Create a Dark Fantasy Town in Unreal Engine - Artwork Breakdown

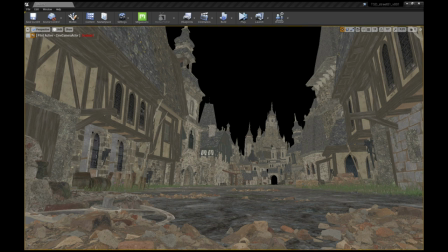(4:43)
Just to give it a bit more of an organic feel I added a couple of trees just to break up some of the straight edges around the buildings.
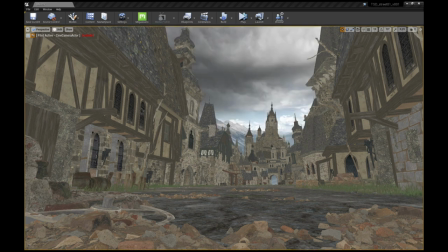(4:52)
For the sky I used a sky dome with a matte painting projected on it. It gives a great sense of distance and also helps when lighting the overall scene. Lastly I would add a few decals just to break up even and clean surfaces.
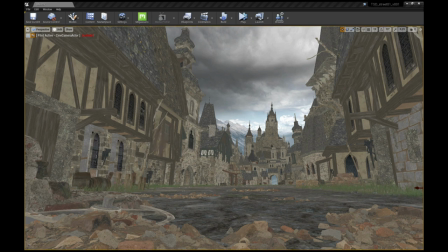(5:09)
This part of Westfold is old and grimy and the decals are a quick way to add variation. I would also use the foilage tool in Unreal to paint in some small stones and dry grass around edges and frames.
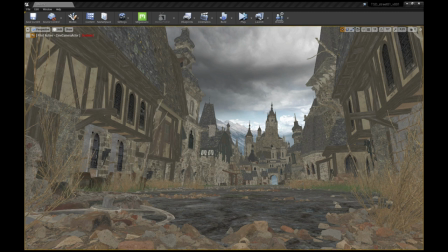(5:25)
Once I'm happy with the setup it is time to light the scene. This is where the magic happens. I turn the view mode from unlit to lit and since we haven't added any lights yet the scene is almost dark.
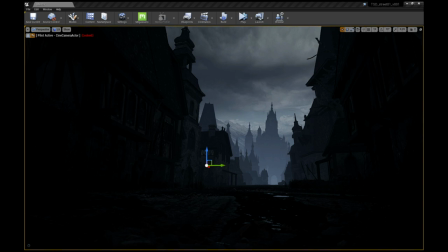(5:40)
I start to play around with the exponential height fog. It is great for creating depth to the scene and adding a nice atmosphere in the background. Once this is done it is time to light the scene. I start with a directional light source and afterwards I start to add different types of
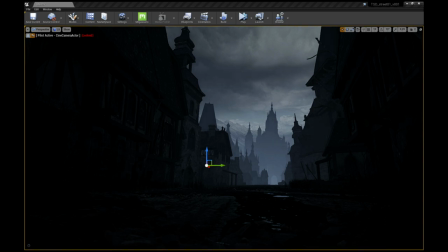(5:57)
lights throughout the scene to make certain parts of the scene pop and simulate an ambient light.
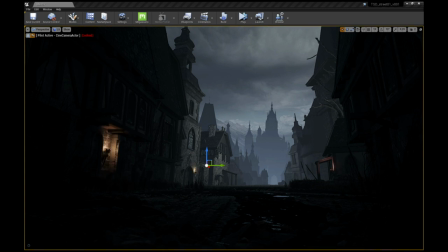(6:04)
For the torchlight I use point lights with an orange tint as well as a soft falloff.
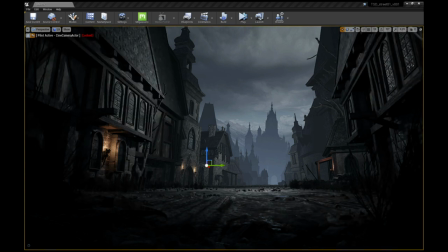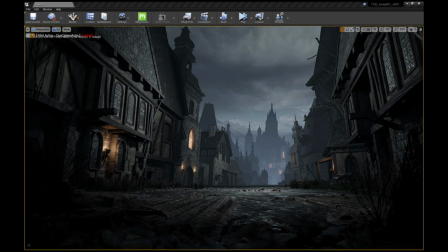(6:23)
One thing I forgot to mention is the post-process volume, which I set early on in the lighting phase. Here I do a little bit of grading to help along the mood and feeling of the scene.
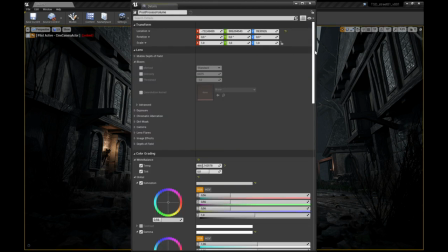(6:35)
I mainly adjusted the tint, gamma and gain as well as the slope and toe of the shot.
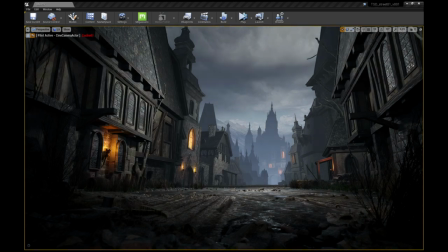(6:41)
Here you can see the shot with and without the post-process volume. It just helps with that nighttime feel that we are going for. Once you are happy with the base of the shot, it is time to render it out.
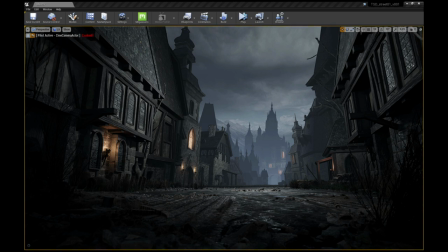(6:56)
As you can see in some places, it looks rather unfinished and messy, but this is okay since we can fix this in the compositing phase. Remember, we are only working on a still image here, which makes it very easy to paint over things later and to change areas that don't work.
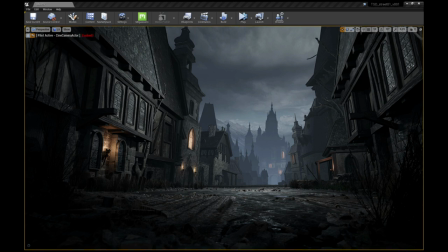(7:14)
The point of the concept art is simply to communicate the idea for further development as the scene progresses into an actual production, film or animation. This I will get back to in a future video.
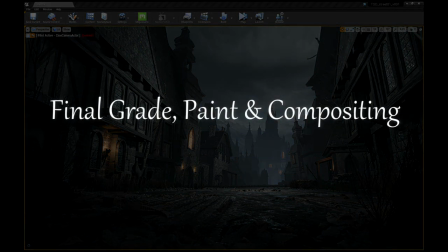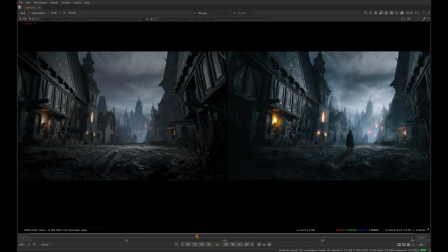(7:32)
Here we are in Nuke. On the left is the raw render from Unreal, and on the right we have the final composite. The things I've done here is mainly to paint the ground and buildings in order to break up very straight CG edges,
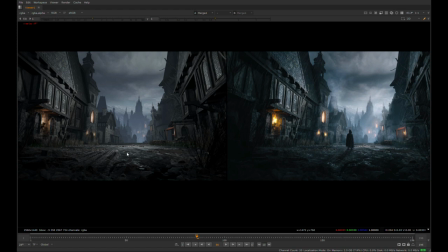(7:48)
clean surfaces, and make the ground look more organic. This could also be fixed in Unreal, but to save time I did a quick paint job here. I have also played a lot with the background, adding extra atmosphere like volume rays to simulate light breaking through the clouds,
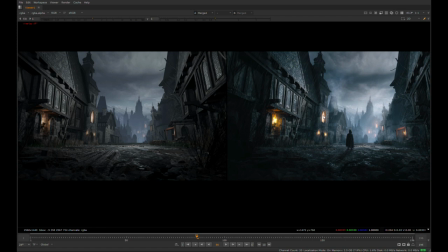(8:04)
and I also added some noise fog to break up the otherwise flat background. I have composite rain and added torch fires using 2D elements. I painted in the lonely person in the center of the street.
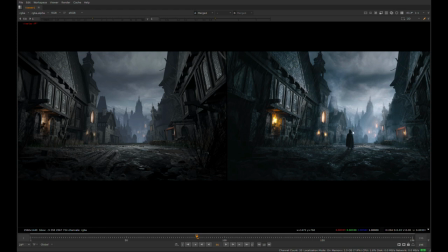(8:19)
Then I have done a fair amount of grading to pop the highlights and mid-tones to make it look more wet. I also vignetted the lower foreground to make the audience focus on the middle of the image. I have made the foreground person dark in order to contrast with the bright background, again to lead the viewer's attention to this area.
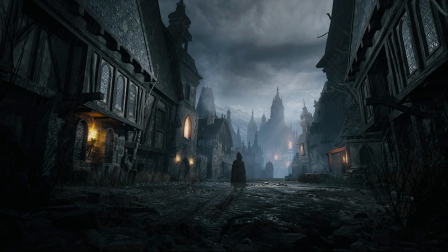(8:42)
This concludes the breakdown of this piece of concept art. I hope you got an idea of the different phases I went through to get to the final look.